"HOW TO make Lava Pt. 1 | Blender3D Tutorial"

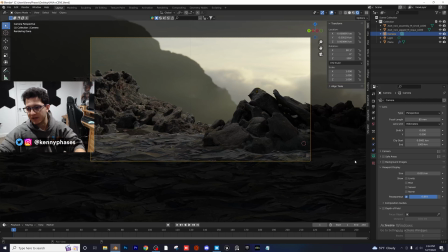(12:24)
Yes, and this will be up on YouTube. This is Blender. So I'm gonna go add some depth of field here. I'm gonna select my front rock here, and I'm gonna create some very,
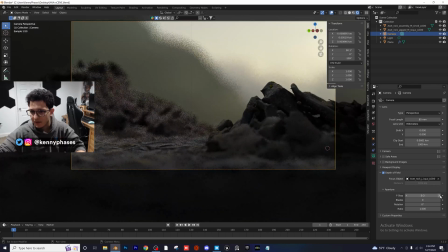(12:34)
very intense depth of field just to start out and kind of narrow in on what we're looking for here. I think I might do like an f-stop of 1. That looks pretty good so far.
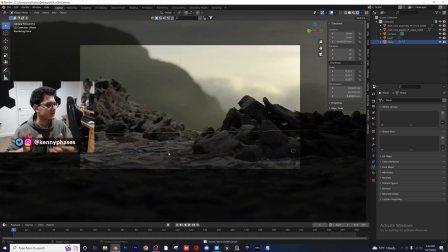(12:43)
I'm pretty happy with that. Again, I wanna kind of throw more rocks on the ground because I want this thing to really be realistic looking.
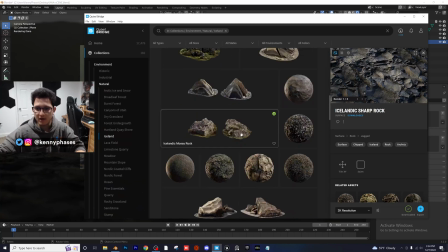(12:51)
So I'm gonna scroll back through my asset library and I'm just gonna take a look at some other options here. There's gonna be a ton of rocks that you can download. So guys, just look through the library.
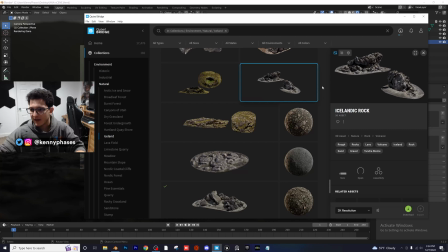(13:01)
There's literally thousands. Here's one that I haven't seen before. I'm gonna go ahead and download this. This is gonna be a very similar type of rock that we had before. So I'm gonna go ahead and download this and I'm gonna export it directly into Blender just like last time.
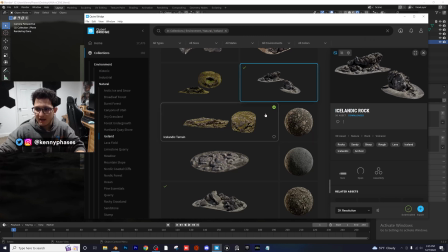(13:15)
Go ahead and give that a quick second. Again, yeah, you have to wait a second, but it's totally worth it because again, these assets are all free.
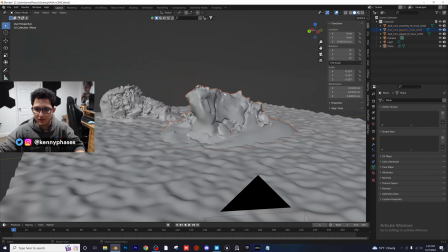(13:23)
Now, as you can see, if we go back into solid view, it's just easier to see the new object we have selected.
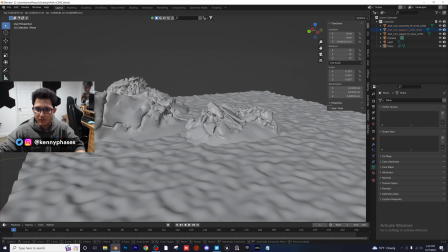(13:29)
There it is right there. So I'm gonna go ahead and move it into a place where I think it looks good.
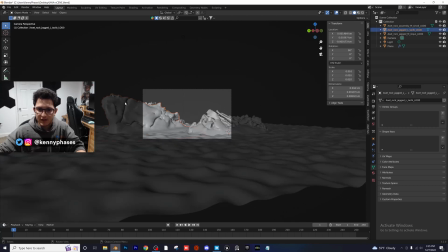(13:33)
In fact, I probably might go back into camera view, rotate this new object around, and put it in our foreground. So I'll bring it towards the camera, probably down on the Z-axis.
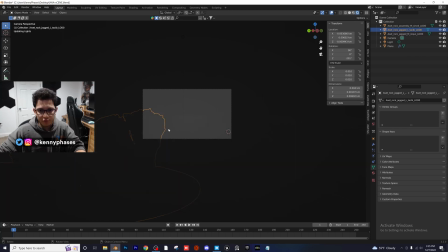(13:46)
Now, if we look in rendered view, this should be pretty blurred out because it is in the foreground.
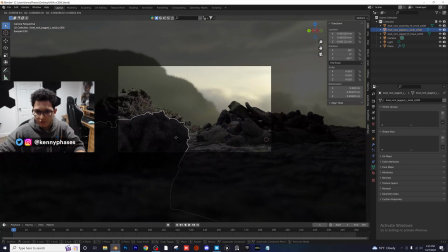(13:51)
But again, we can put this thing wherever we want. So if we want to really close in on our scene, we can put it right here in the corner, right?
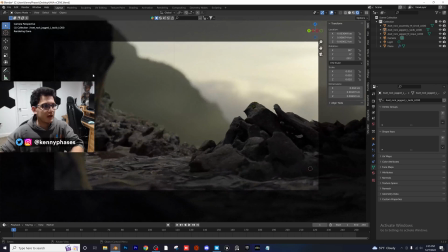(14:00)
So let's say we want to appear like the camera is looking right behind this rock, almost like peering out onto the distance.
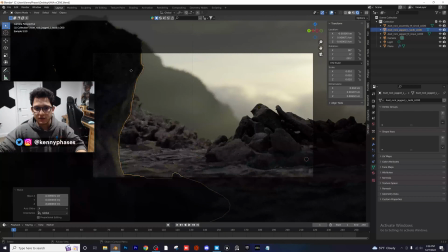(14:07)
We can go ahead and frame our scene like that. And I actually think that looks pretty good. Maybe I'll move it a little bit further left here. And I think that helps to set the scene. Now that looks really, really good. So let me go ahead and move my face a little bit for you guys.
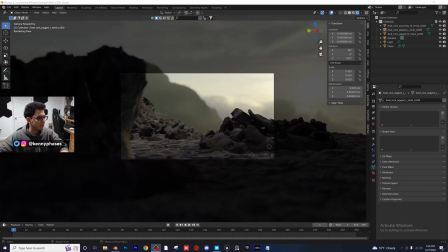(14:21)
I realized I was kind of blocking the whole scene there, apologies. But let me go ahead and minimize that. Someone says, add me, sir. I'll add you after this. I'll add you after this.
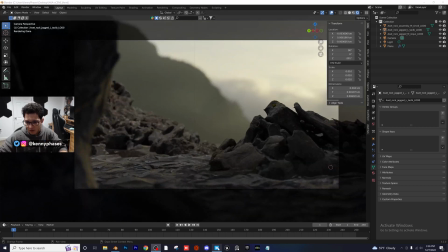(14:31)
I assume you mean follow me on Instagram. I wanna put a few more rocks in our scene here.
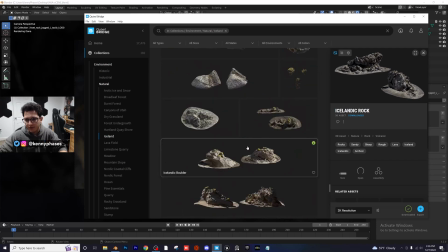(14:37)
So I'm probably gonna take the same rock, rotate it a bunch of times and put it on the ground. So let me go ahead and find just a nice Icelandic rock that we can use. Let me scroll all the way back up. Let's start over here. These are some boulders, of course, as well.
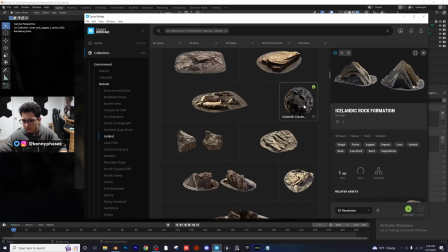(14:54)
Icelandic rock formation. Icelandic cracked rock.
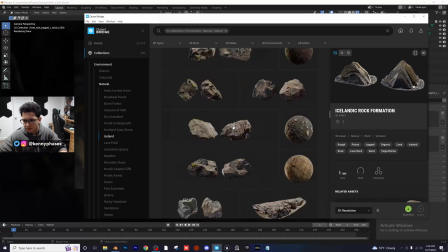(14:59)
Let's go ahead and scroll through here. Some of these look pretty good.
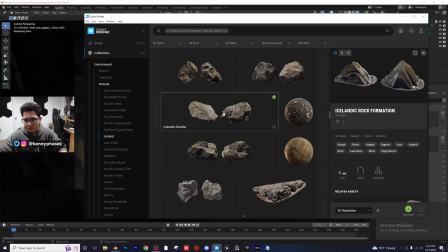(15:02)
I don't think they perfectly fit in with the nature of the ground, but let's go ahead and just take one of these boulders. Let's download this boulder set. I think it's the same one, just rotated twice on the preview on the right-hand side here. But we are gonna go ahead and take this and put it directly into Blender. So let me export that to Blender.
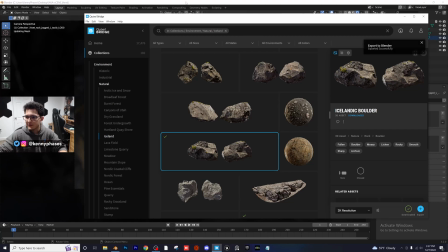(15:20)
Exporting to Blender, give that a quick second. As soon as that's done, should just be right in our scene here, and there it is.
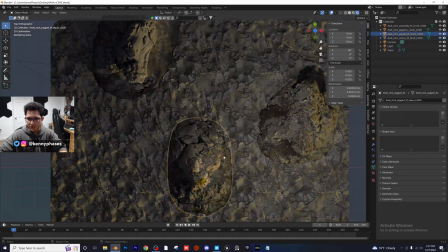(15:28)
Now, from the top-down view, it should be a little bit easier to move this around. Perfect.
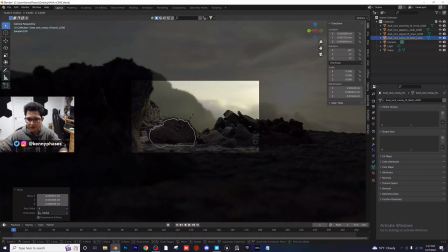(15:35)
Let me go to our rendered view. Looking good.
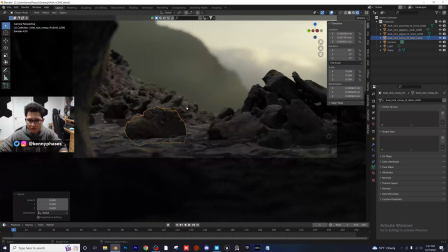(15:39)
So I'm probably going to take this, scale it down a little bit, and place a few of these around the scene,
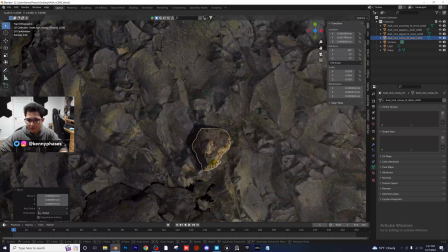(15:45)
just to add another element of like realism to this.
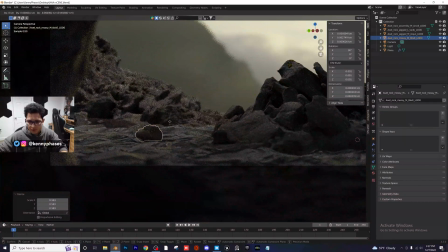(15:50)
So let me just see what that looks like so far. Looks pretty good.
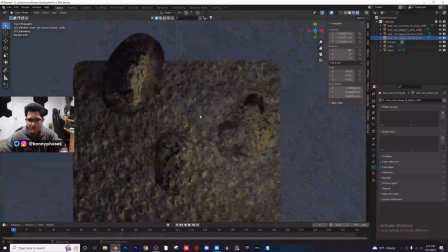(15:55)
Again, this is just something that you can do to elevate your scene just a little bit more. Scale this one up.
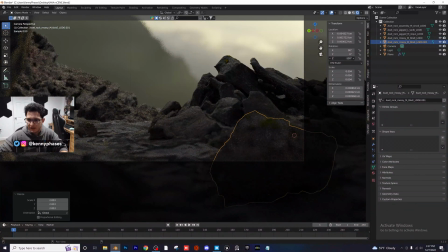(16:02)
So now this one can also be in the foreground, and I can rotate this any way I like. I think that looks pretty good. And you can do the same thing here. Rotate this one, scale it down, move it up. Right?
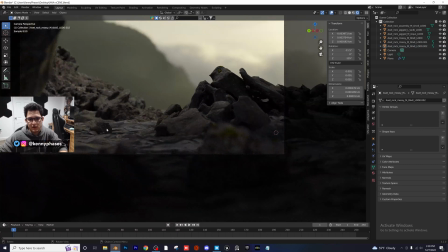(16:18)
I mean, it's just something you can do to add to your scene, right? You want to have these sitting on the floor in a way that makes sense as well.
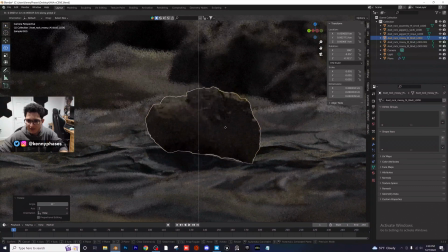(16:25)
Like the way I just had it did not make any sense. So let me go ahead and rotate this and place it in a more organic way.